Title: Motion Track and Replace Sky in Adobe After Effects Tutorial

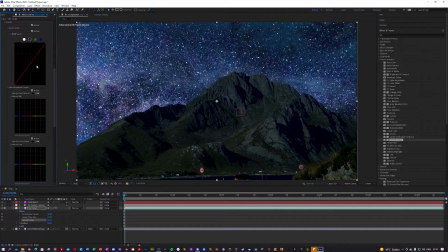And then maybe let's go into curves. And let's turn down the reds and the greens.
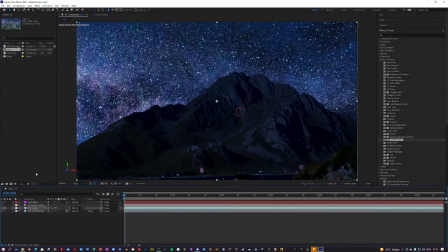Nice, I like that. But the sky still stands out, so what I'm going to do here is right click down here, hit new, adjustment layer like so, and I'm going to apply the lumetri color to our adjustment layer.
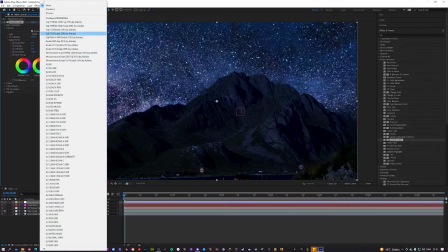And in here I think I will go into creative and maybe choose a preset like SL Blue Moon or something like that.
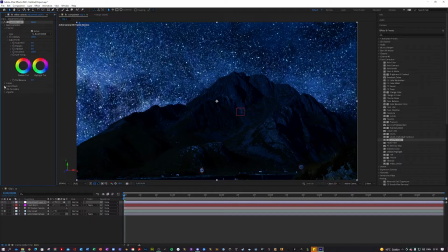So it blends nice in, but this blue moon is very blue, so I'm going to go into curves and maybe just turn down the blues just a little bit, just to make it this nice dark look.
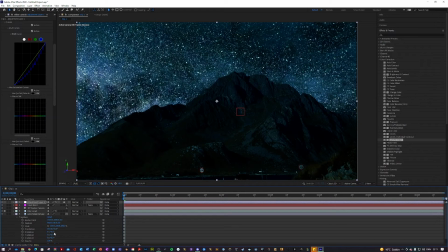And currently I think the sky should also maybe be scaled down just a little bit. much. Maybe can we do 95 without it cutting?
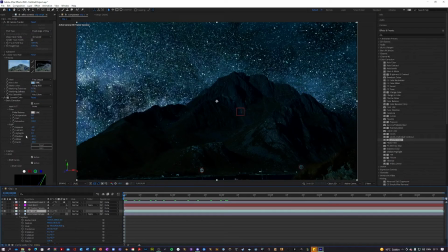Yeah, that looks nice. And now that we have this adjustment layer, we can maybe go back in and play a little bit around with some of the inputs. So what happens if we turn the exposure to negative 0.5? That looks nice.
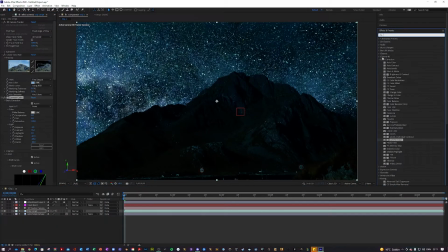And skies, or like stars, aren't usually super bright, so I think I'm gonna go over here to my effects and presets, blur and sharpen, and maybe maybe gonna
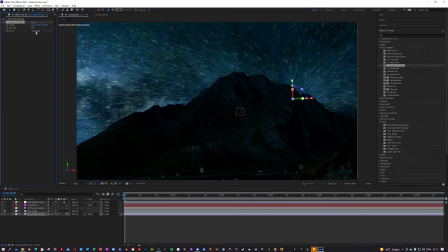apply a radial blur. Why not? Let's try that. That's maybe a little bit too insane. Let's do 5 maybe. No, that's too little. 15. And this blur will just basically blur from the middle and out.
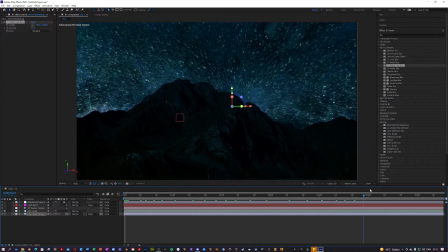Does this look nice? It looks a little bit weird. I think we'll just use a good old Gaussian blur, I think. Nice, apply that to the stars. Just give them the slightest amount of blur, like 5%.
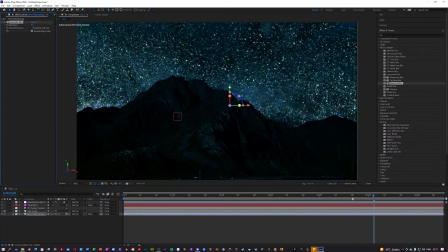Just play around with what works. We kind of want to blend them in, right? Alright, that looks somewhat decent.
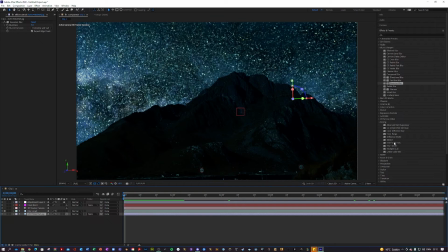I think the last thing I want to do is maybe just color correct the sky image a little bit. So I'm gonna go back into my color correction. And maybe apply a tint, could that look good?
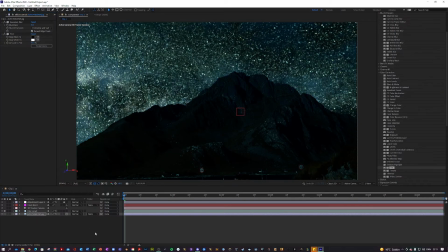Trying to make it look natural here, but it's very difficult with night shots.
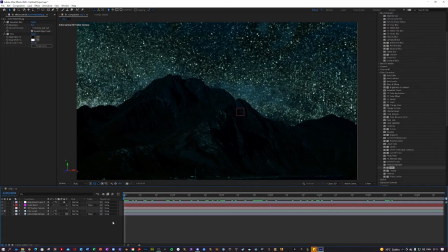I think this is some of the best I can do. Take a look, guys.
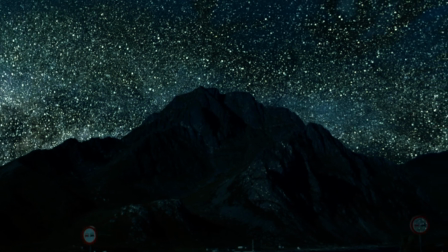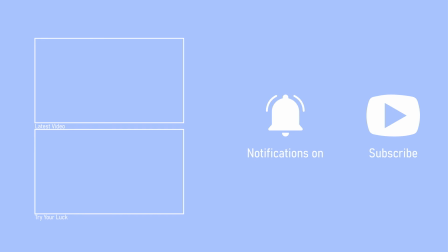But anyways, that was all I had for this tutorial. Make sure to like, comment, and subscribe. But anyways, see you tomorrow, guys. Bye-bye.